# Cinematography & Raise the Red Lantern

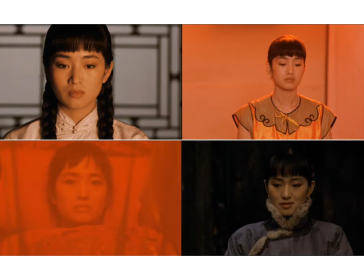[39:14]
So you can bet that the cinematographer and the art director on this film were both meeting with Zhang Yimou very frequently to be on the same page, to make sure that that curtain would work for the art direction of the scene,
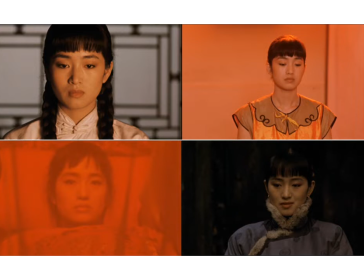[39:29]
while also ensuring that it would create this soft kind of luminescent light. because again the point of this shot and indeed the point of the film is to allow you to see both things happening at the same time to allow you to see her
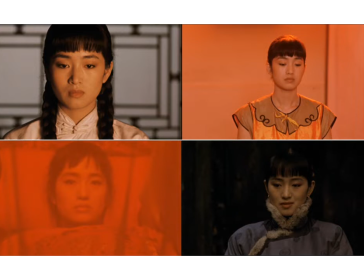[39:45]
as a character being transformed into a sex object a visual object of desire for the master to uh sleep with or look at or just kind of put away in the corner and until he's until he's
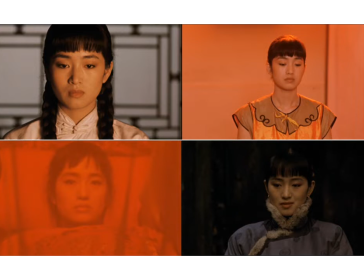[40:02]
interested again like you're allowed to see how this whole process is trapping her in a life that she does not want and did not choose and again the film says this in dialogue but like it's so powerful to have it be reinforced in an
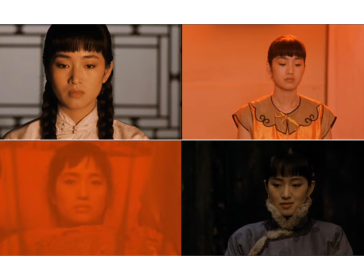[40:20]
unspoken way through visual uh through visual cues in misan sin and cinematography but anyway that's an example of a filter being found in the misan sin
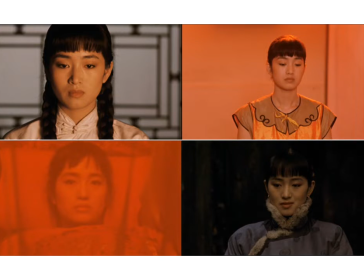[40:35]
as opposed to a filter that we don't see as an element of mise-en-scene but is still being slapped onto the camera to change the quality of the light. And then the fourth image on the bottom right is you return in the late portions of the film to an unfiltered image.
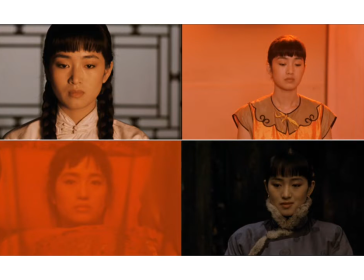[40:51]
They have returned at this point to framing her in this harsh direct light that is not mediated or filtered by anything kind of in front of the camera and they're doing that to create this this
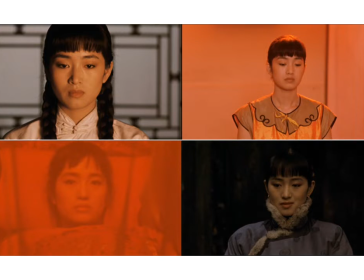[41:09]
sense of like kind of this almost like splashing cold water in your face kind of effect of like she is at this point in the film been rebuffed by the master she's been cast out she's been ostracized and taking away the filter shows you how she is no longer seen
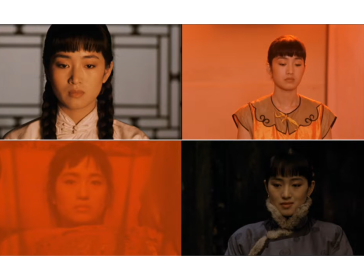[41:29]
by the master as the most beautiful and desirable wife she's just another person another person who lives in this house she's she does her thing she's nobody and using this filter uh is a unspoken or taking the filter off the camera in this last moment is an unspoken
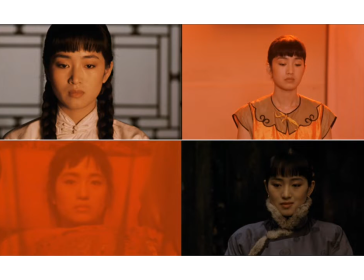[41:48]
subtle way the filmmakers are reinforcing that she is no longer uh seen as special in the master's eyes and the really powerful thing about these moments in the film is that by the time you get here this character is so
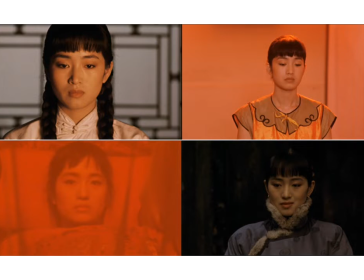[42:04]
used to seeing herself at this point in the movie the way the master has has constructed her she has so thoroughly come to identify with her identity and status as the fourth mistress of the house that she
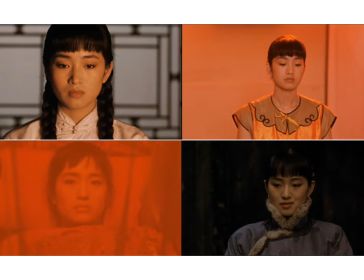[42:20]
feels as like this is almost a reflection of her own uh emotions as much as anything she He feels there's a way that, you know, not using the filter reinforces how the character is emotionally quite naked and distraught in these final moments of the film.
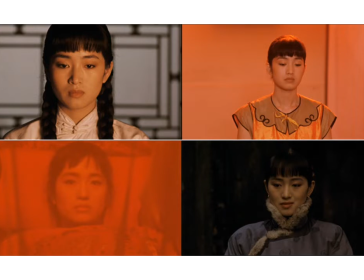[42:39]
Feels abandoned alone, et cetera, et cetera. So you see what I'm after here. Like what we're basically just going for is when you're looking for these devices, you want to be thinking about like, oh, is this filtered, unfiltered? But more importantly, you want to be doing a version of what I'm doing right now,
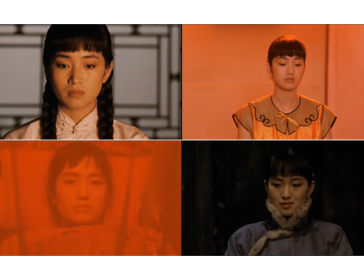[42:57]
which is talk through the story thematic implications of the device. Because there's no formula, there's no sort of secret rule book that says filters do this always, always,
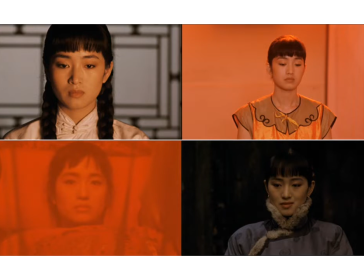[43:13]
always, and unfiltered images convey this. It's so variable. It's so dependent on the film.